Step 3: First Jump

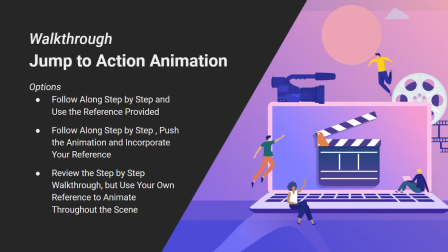0:05 everyone, before we start the actual walkthrough of how to animate the jump to action animation, I do want to give you some options for how you can follow along and how you can animate your final scene. First, you could follow along step by step and use the reference that I've provided, so you could animate kind of exactly as I'm doing.
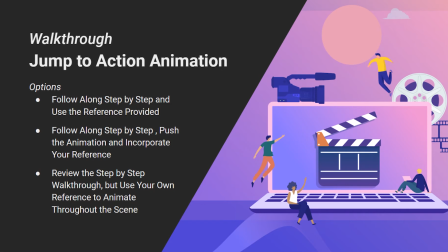0:24 Or you could follow along step by step, push the animation a bit more and incorporate your reference. So if you like your jump better and you want to use that as reference, you can. Or if you like the walk that you do across the bridge better, you can use that.
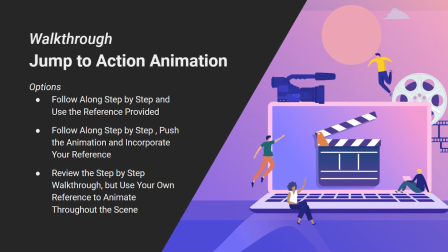0:38 So you would be using my reference and using your reference, just kind of incorporating those together. Finally, you could review the step-by-step walkthrough, but use your own reference to animate the entire scene. So learn from the step-by-step, but ultimately use your reference to animate the scene completely.
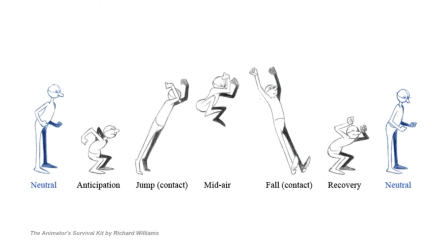0:58 So those are your options. Now let's go ahead and look at the poses that a jump actually has within it and kind of discuss those a bit. Usually when I'm teaching you anything, I like to go over the why and what of the lesson. So for this instance, we're going to deconstruct the jump before we look at it in our scene in Maya,
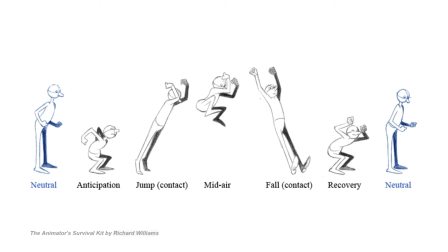1:18 so you really understand what's happening before we start just manipulating our character to look like our reference. So these are the key poses involved in a jump. You would have your neutral pose before the jump begins. And our neutral pose allows the character to take note of their destination. It kind of sets them up to begin that jump.
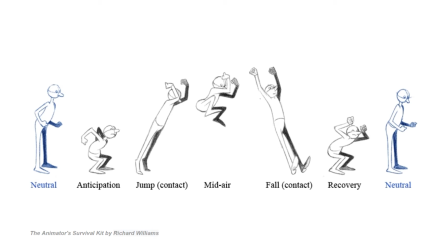1:37 Anticipation is the next pose, and this is the squashed pose that allows the character to anticipate the next action. It prepares your audience as well for what's about to happen, and the character's building up momentum for the jump.
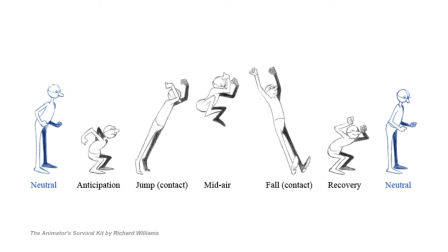1:50 We have the jump or contact pose. This is the stretch up that helps shape the jump movement and is the beginning of the arc of the jump. All of the energy is being pushed up into the air. The arms are swinging forward to give more momentum.
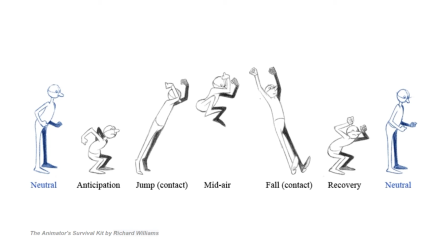2:05 The character is springing up from the anticipation pose. And at least one foot in this pose will be touching the ground. So it's contacting the ground. Next, we have our mid-air pose. This is the highest point of the arc or the jump.
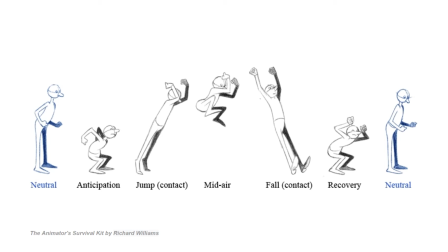2:20 And at this point, the character is a bit in free fall. The character is also anticipating that landing. Next is the fall pose, which is where the character is first touching the ground with their heel of their foot. Also take note as it's stretching up. It's helping really shape that arc within that jump.
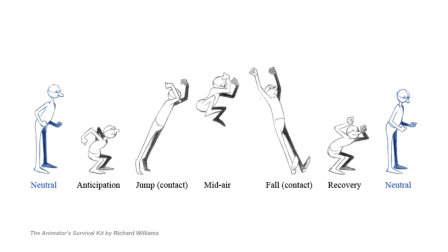2:38 Finally, we have a recovery pose, which has some squash and allows the character to absorb the weight. The momentum is pushing the character forward and down to the ground. The arms swing forward to help balance the weight.
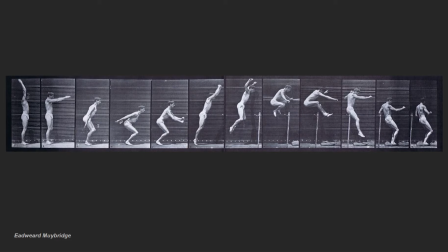2:51 And then finally, we're back to our neutral pose, which is kind of a transition pose. Next, I just have a breakdown of these poses as a human is doing them. This is Muybridge, a Muybridge image. He has tons of these different images where he really slowed down or took
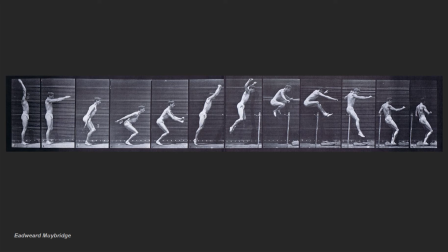3:07 high-speed images so we can really see the movements throughout whatever action they're completing. So if you notice, the arms are creating kind of this arc motion throughout the jump.
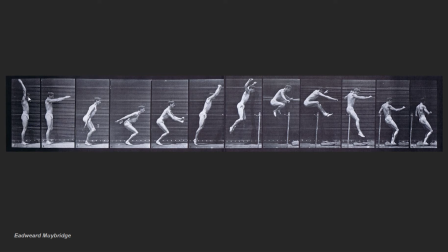3:20 You can, if you focus on the head of the person, that's also creating this arc throughout the jump. You have this stretch up, and he also has that stretch down. For our animation, we would need to put that pose in that allows the feet to contact first.
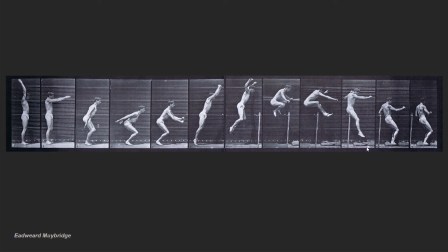3:36 You wouldn't just land flat-footed, but this is still a nice breakdown of this action. He has that squash that we were talking about, the stretch up. This is that free fall top position of the arc. And this is where he's starting to recover from that jump.
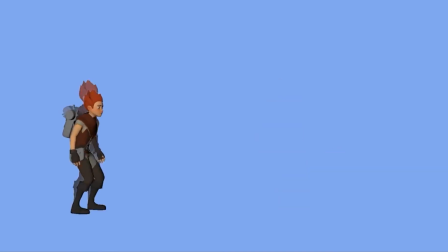3:54 All right, if we look at this animated character doing this jump, we can really see all those poses that we just discussed. And in-betweens between those main poses will help show the arc motions of these arms,
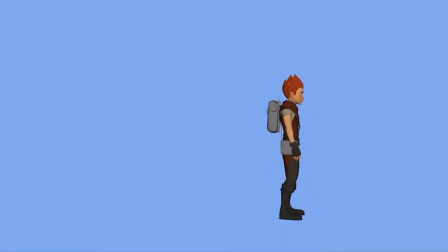4:08 really make them feel like they're doing a swing up and things like that.